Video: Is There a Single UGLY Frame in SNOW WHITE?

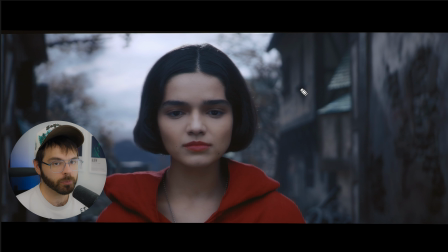16:34 And one more time, I will say that Rachel Zegler is not the problem with this film. She looks like Snow White. I'm sorry, she does. She looks like Snow White. Get over it. And second of all, if you watched West Side Story,
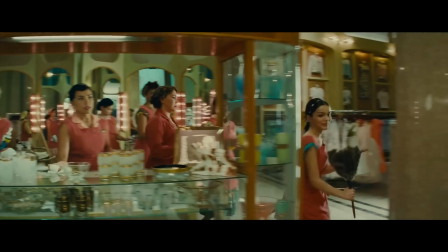16:44 you would know that she is a great casting for Snow White because her singing voice is perfect for the role, at least in West Side Story.
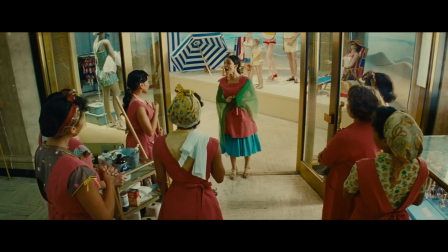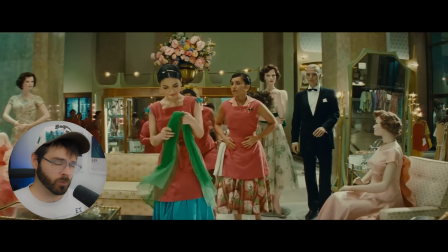16:59 In West Side Story, she has a much higher register and sings in more of a vibrato, and honestly, that's just perfect for Snow White.
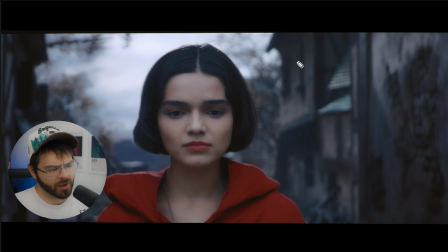17:05 However, for some reason, they didn't choose to have her sing like that for most of the actual Snow White movie.
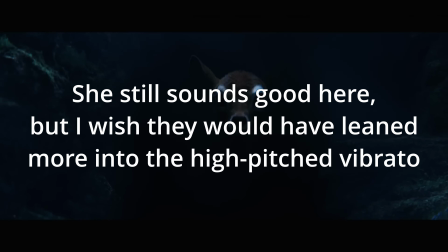17:13 Wondering, will she appear, or will I be forever here, waiting on a wish?
But again, I think that goes back on the fact that this movie did not know what it was trying to be. It's not Rachel Zegler's fault necessarily. I don't know, maybe she was on set and was like, I don't want to sing that high. I don't want to mimic Snow White in exactly the same way, but who knows? Not ugly. 1, 2, 3.
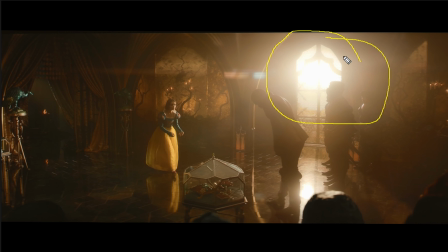17:36 I like this shot a lot. Now, this does remind me of some of the lighting in the new Wicked movie where there is a very bright light outside of a window and you're just shooting directly into that light. And what that does is it basically flares the lens and causes a lot of it washes out the image.
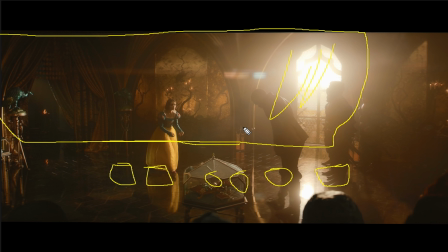17:51 As you can see here, there is not a ton of contrast in this shot. It's kind of washed out from the lens flare. But I think it's cool because you're also getting this nice defined lens flare right here. And it's, I don't know, it just looks nice to me. Not ugly. 1, 2, 3. Wow.
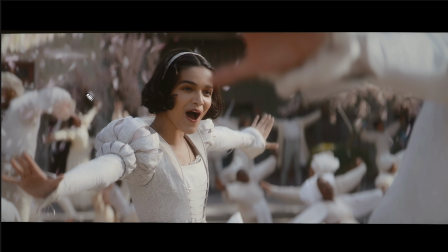18:09 I love it. I love it. I love it. I love it. Again, I'm going to reiterate, one of the shortcuts you can do to make your shot look nice is to have color harmony. Basically, just choose 2 colors and make the entire image those 2 colors, and it's probably going to look pretty good. Because right here we have whites, which I guess isn't really a color, but you know what I mean.
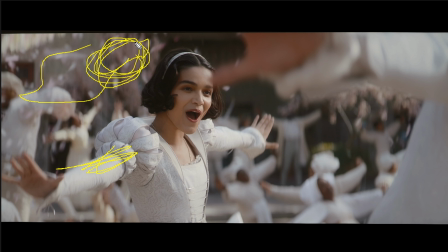18:27 And pinks. You have the pinks of the petals back here, I guess, and you have the pinks of the skin tones, and then you have white, and creating everything in the image to be those 2 colors is going to make an aesthetically pleasing shot, more so than if you had a bunch of just random colors everywhere, because again, color harmony is important and you should always keep that in mind.
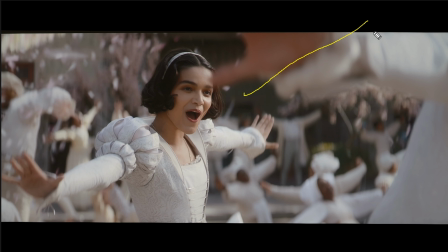18:47 As far as the lighting, they might be lighting with a soft sun because they are outside here and they are craning up a soft sun to just mimic the sunlight for the entire stage. But I don't know for sure. They are also probably reflecting some light back on her face. And shout out to Sandy Powell, the costume designer. I think she did an amazing job with all the costumes here.
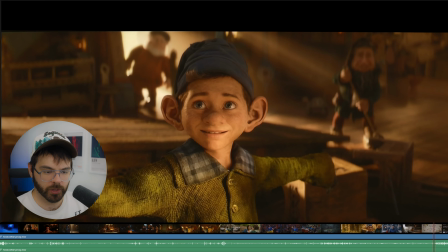19:06 Not ugly. Let's go back towards the middle. 1, 2, 3. Oh. Honestly, though, the lighting here is again really nice.
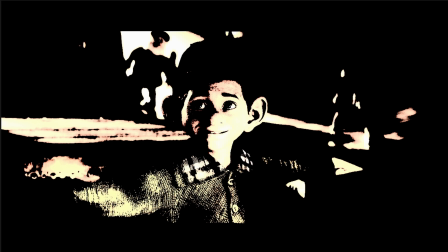19:18 If I just try to create a ton of contrast in the shot to emphasize the difference in highlights and shadows, you get something like this. You get kind of like a depth map of the light. And you can see that there's just a lot going on in the lighting that you might not be able to tell on first glance. There's a lot of pattern going on here.
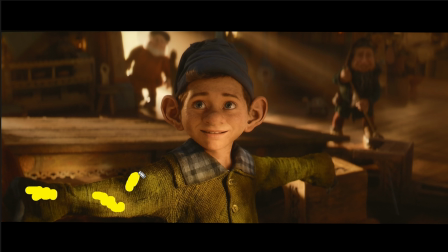19:35 And so you can see even just on his shirt, you have shadows, you have highlights, you have shadows, you have highlights, you have shadows, highlights, shadows, highlights, shadows. And on his face, you have highlight, shadow, highlight.
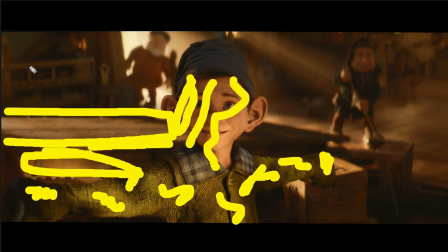19:50 You have highlight, shadow, highlight. You have highlights all back here.
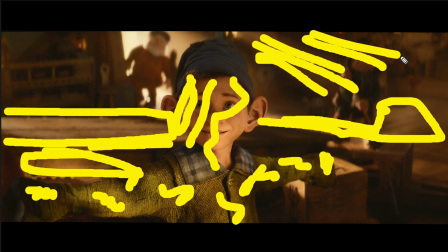19:56 You have shadows, highlight, shadow. Again, pockets of light.
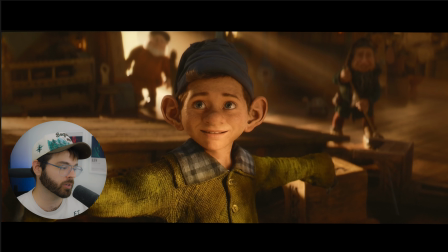20:00 And I think that is part of the reason that this image looks nice, lighting wise.
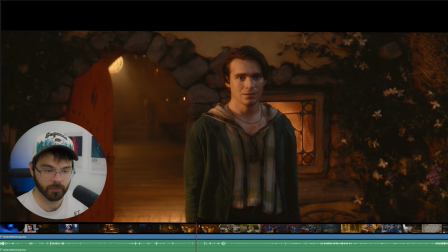20:06 So for that reason, I don't think I can call this ugly. 1, 2, 3. Yeah, that's okay.
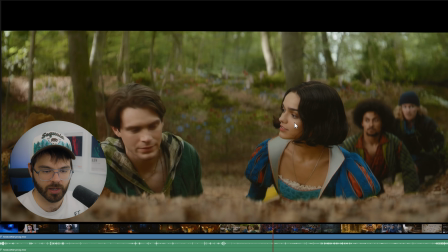20:11 That's okay. 1, 2, 3. Yeah, forest scene, nice soft light. See, this is what I'm talking about, although they tried here a little bit.
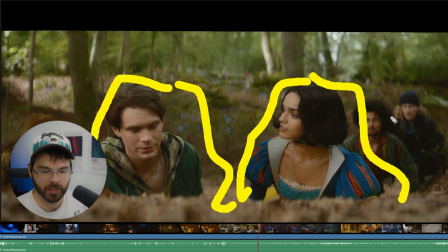20:18 The lighting on their face and body is just really even and soft. You don't have those hot pockets like I just saw with Dopey, but they are trying a little bit.
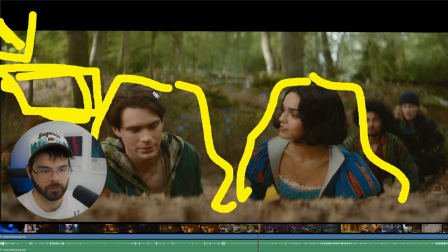20:25 They're definitely shooting a light through the trees right here to try and create a little bit of highlight on the trees back here and right here and stuff.
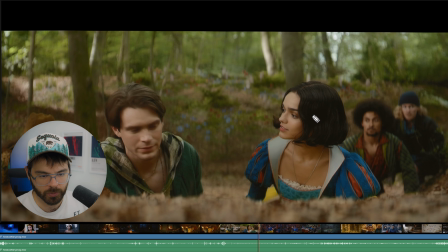20:32 Just on them, it's pretty flat. Not ugly. 1, 2, 3.